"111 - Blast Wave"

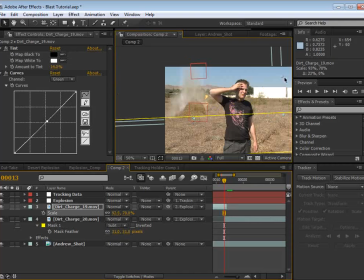995s
I slide this out so it's like a bigger. Okay, so just moving things around, just trying to get it to line up a little nicer. And I think that looks nice.
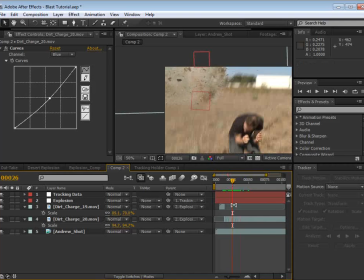1013s
So, bam, blows up, and already it's looking pretty good, but let's add in some more elements.
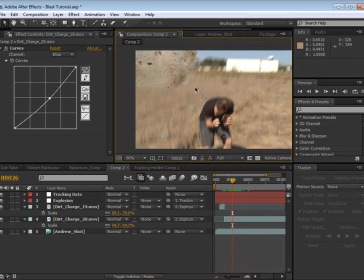1020s
Oh, and by the way, check this out.
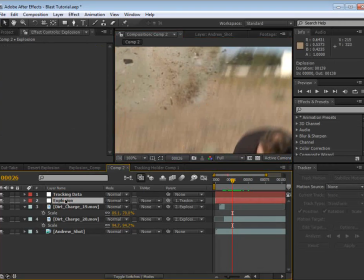1022s
Now that we have the null object and actual you know, spatial movement, we can turn on the motion blur. So if we turn the motion blur on for our two elements and for our comp, you can see now we actually have nice motion blur for our elements.
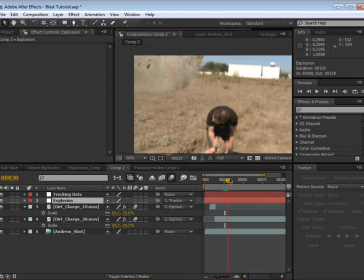1039s
So if we turn that on and off, you can kind of see how that works. So that really helps you know, blend the elements and also hide some of the, you know, imperfections.
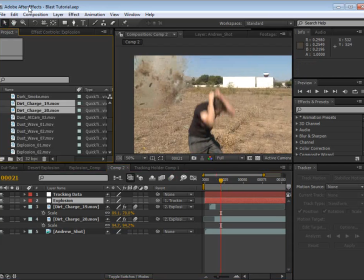1048s
Not that there would ever be imperfections in visual effects, because our job is to be perfect. But they just work us so late, you know, and I just get so. Anyway, moving on. We have some other great elements, these dust wave elements.
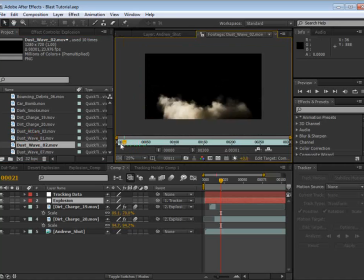1063s
So if we take a look. It's these, so we'll come back in here.
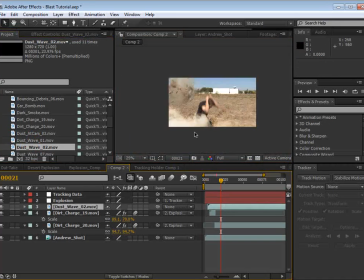1070s
I'll take my dust wave, drop it in here, and these elements are all pre-keyed. So we just drop them in there.
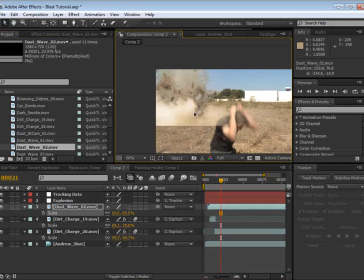1076s
We can instantly start to see, you know, how things are looking. Now I'm gonna scale this one down, parent it to our explosion, and probably add. Let's see.
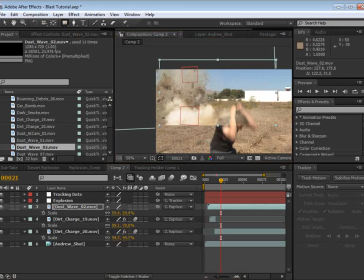1088s
I'm gonna go ahead and add a mask around the main area here, and then feather it.
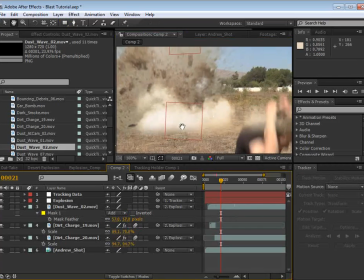1097s
So that way it blends nicely.
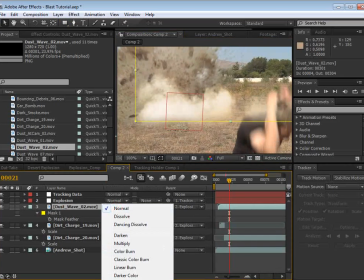1100s
Now the thing about dust is we could change the transfer mode to, you know, screen, but it starts getting a little bit too bright.
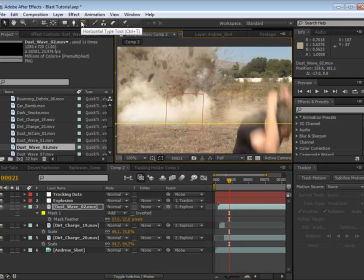1107s
We actually want to keep it at normal and simply color correct it so it matches the dust that would probably exist in the scene.
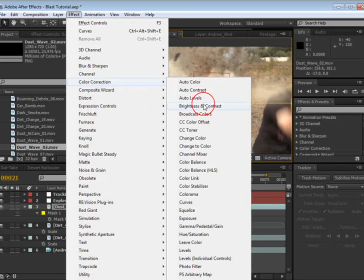1115s
So it'd be a little darker. So we'll choose, you know, we could tint it. That might be a simple way.
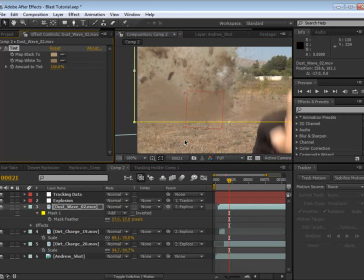1120s
We can grab some of the color from the scene and maybe adjust it to get it what we want.
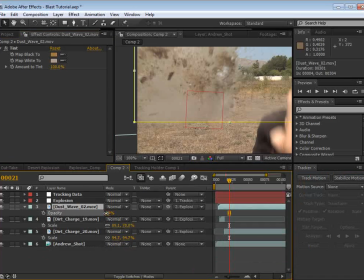1134s
Okay, now we can also change the opacity, so we can lower it. But remember, if dust fills up the frame, it can actually block the view of stuff. So that's why we want to keep it at normal for this particular shot, because it is sort of obscuring some of the dirt on the ground here.
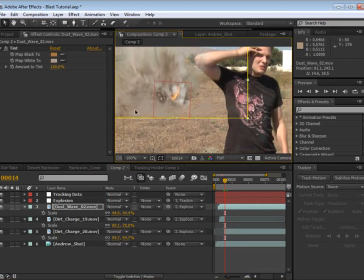1152s
So that is looking pretty good.
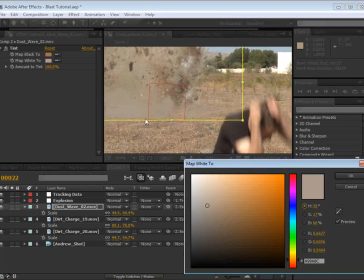1156s
Probably want this to be a little bit warmer.
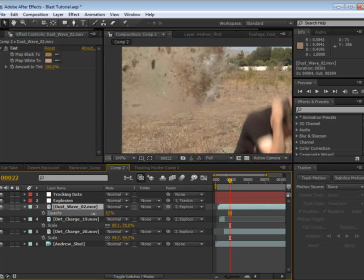1166s
All right, so I'm going to lower the opacity here just a touch so you can see through it just a little bit.
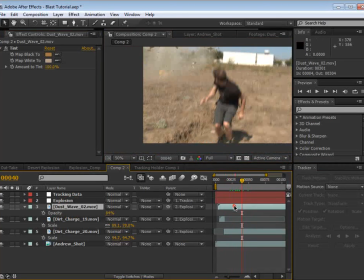1172s
And I'm probably going to take another copy of the dust, duplicate it, and scale this up a lot. So we want the dust, and the other thing too is I'm going to offset the time.
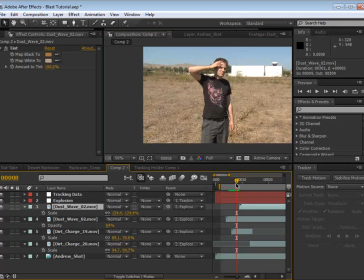1184s
So the first dust comes out of the initial blast, and then the second one comes a little bit later as the, you know, dirt and debris starts getting kicked up.
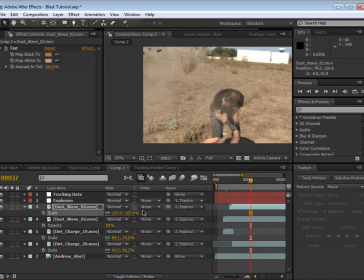1198s
So move that one down. Really, we could scale this thing up really large. Just offset it there.
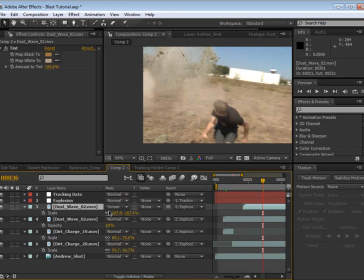1210s
And tell you what I'll do. I'll set it to screen just temporarily so that you can kind of see
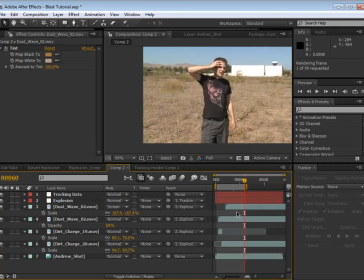1216s
what it looks like in terms of the size and what it's doing.
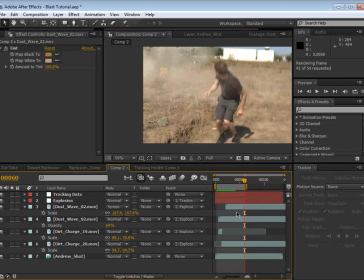1221s
But then we want to lower it down so that it blends in with our shot nicer.
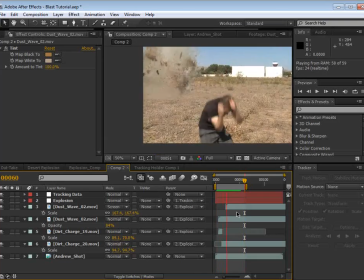So it's got a cool little effect, and we could probably offset the timing of this so that it seems like a much more succinct kind of explosion,
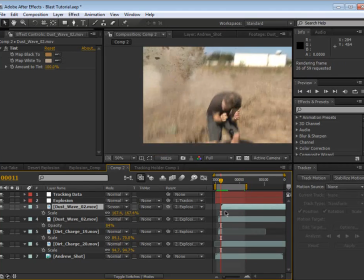1240s
and the blast and the energy all escapes, in the beginning there.